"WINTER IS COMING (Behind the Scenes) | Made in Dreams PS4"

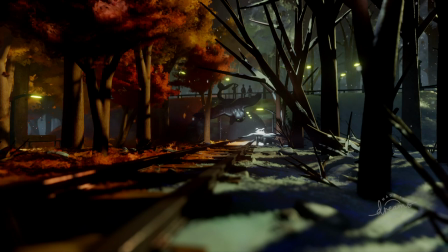0:42 Hey, it's Zaku and welcome to my final scene of this year. I'm super excited to show you this one since I'm very happy with the outcome and in this video I would like to take you a little bit behind the scenes again and also tell you more about the idea that I had about this scene,
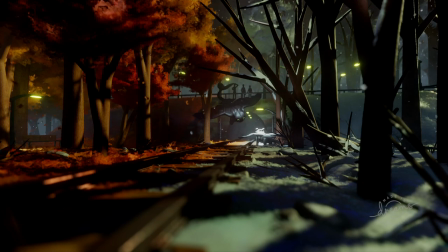0:59 how it came to life and how I made some of the stuff. So everything you see in this scene was fully handcrafted by myself in Dreams on a PS4. I made everything from scratch, all of the environments, dragons, animation and weather effects and also the atmosphere.
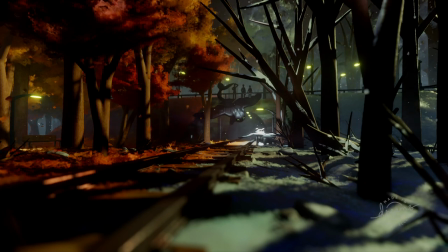1:15 And in this video I'll also give you some tips and tricks on the way as always. So let's get started. First off I saw a picture on Instagram which gave me the idea to this scene which i'll show you right now it's basically like
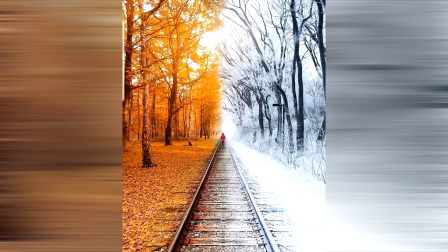1:30 this you have fall on the left side and winter on the right side and those are also my favorite two seasons of the year so this is why i love the picture i love the idea and i wanted to make my own version of it but this was not actually the only idea that i had because there
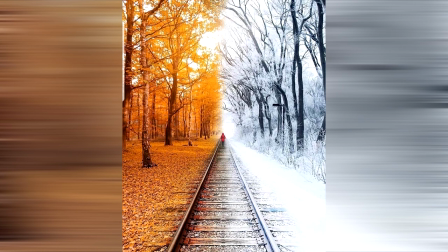1:47 also was the new special coming from how to drain your dragon called homecoming and i also wanted to make something for this and yeah
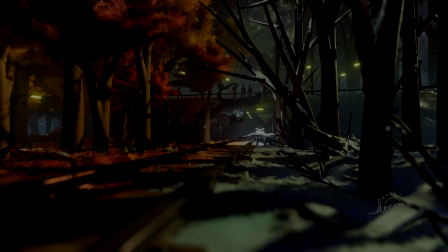1:56 somehow those two ideas got mixed up together in one scene don't ask me how this happened
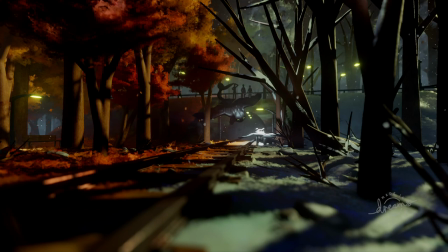2:01 but in the end i think it looks pretty cool so why
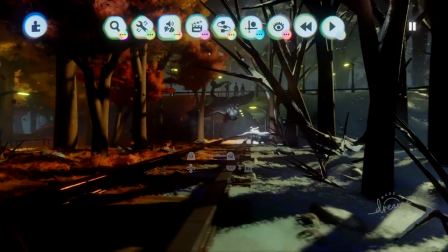2:05 not now let's have a look behind the camera and go into the edit mode as you can see the scene is based on the idea
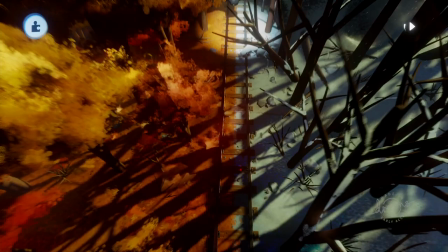2:14 of the picture it is split into two halves on the left we have fall on the right we have winter and additionally to that I also added
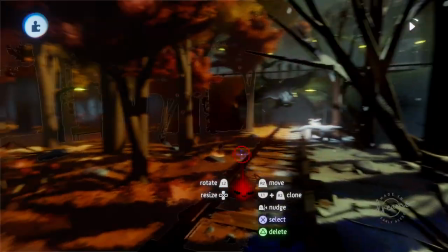2:23 falling snow and falling leaves if you would like to know how to make weather effects or falling leaves I did make a tutorial for that on
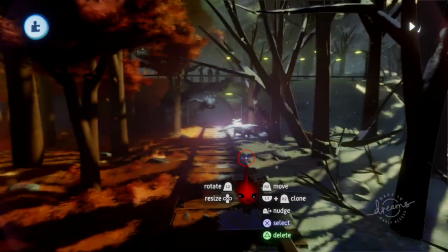2:31 my channel I will link it on the info box on the top right now so you can check it out and
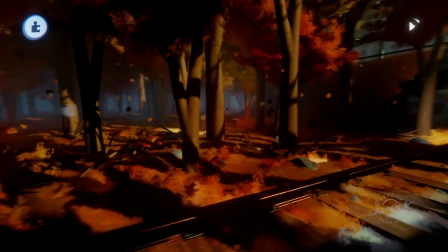2:36 for the full side of the forest we have a lot of these leaves covering the ground as well
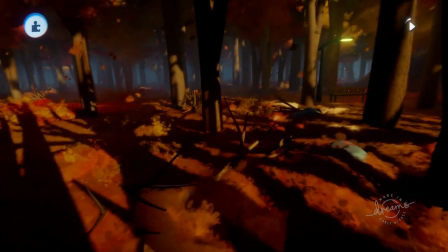2:42 as some of the branches and rocks as well and in the background we
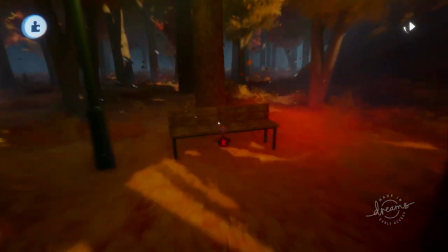2:47 have a little park bench and a lantern some sparkles floating
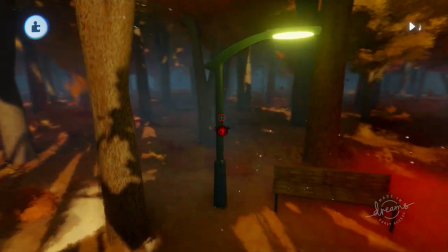2:53 around and I think it makes a great look for the background of the camera look especially
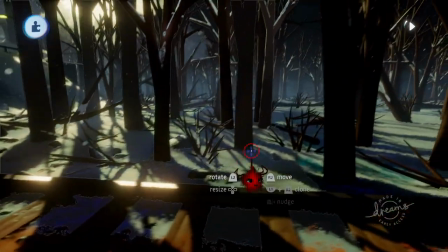2:59 and on the winter side of the forest we have even more branches covering the ground you can see them all over the place in this side
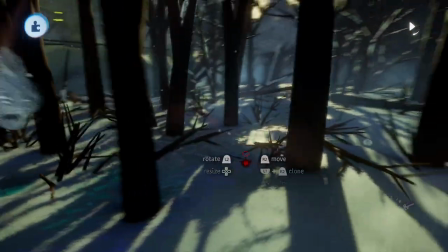3:06 of the forest and Additionally, I also added snow to the branches of the trees on this side.
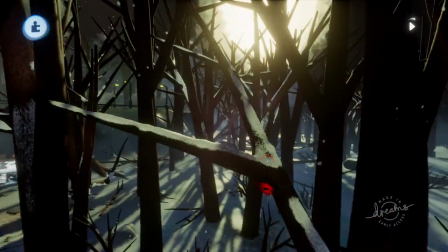3:13 This is an addition that I actually made later on,
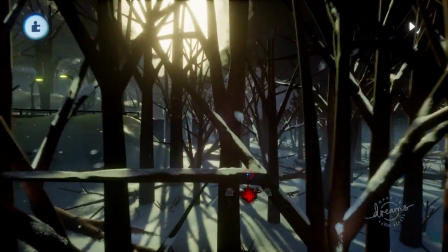3:16 but I think it's one of those nice little details that changes the whole scene, like the whole look of the scene.
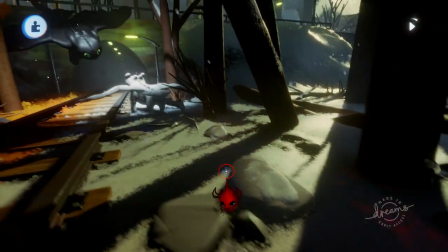3:23 It makes a huge difference. And I also have some snow covering the rocks.
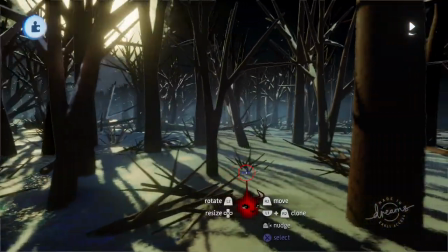3:28 I think this side of the forest also looks sort of realistic. And I really like the outcome.
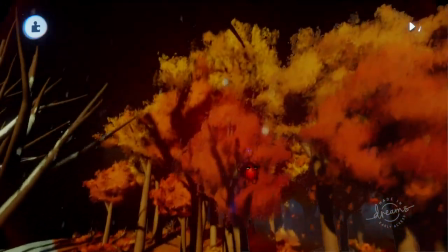3:37 on the full side of the forest i made use of different kind of red and orange shades
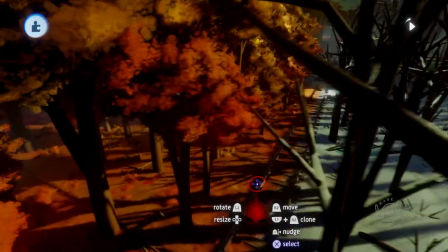3:43 which also makes it like which also gives it a variety and makes it look all different but
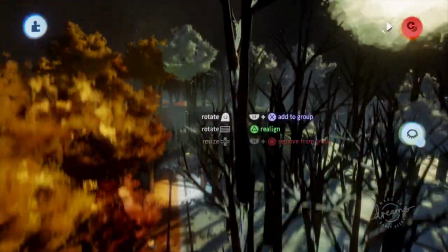3:50 actually for this scene i made use of just one single tree so every single tree every single of
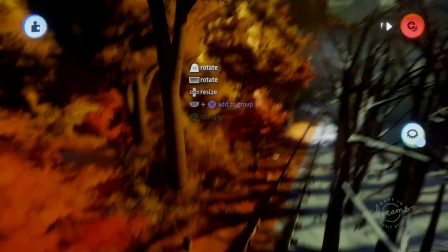3:58 the branches you see on the ground is just one tree that i created in the beginning and
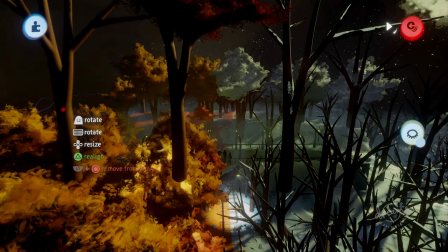4:03 then i created different versions for the fall side of the forest and the winter side of the forest.
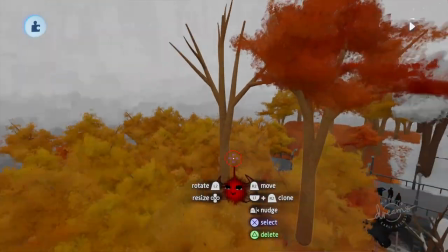4:08 I'll turn on the studio lighting so you can see a little bit more. This is the one I started with.
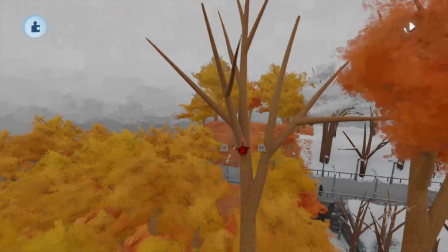4:14 It has a nice little wood texture and I made the branches with the curvy tool.
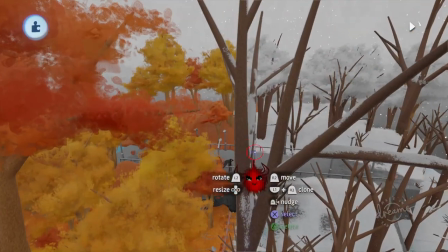4:20 This is just a darker version of the one and as I said I added a little bit of snow to it.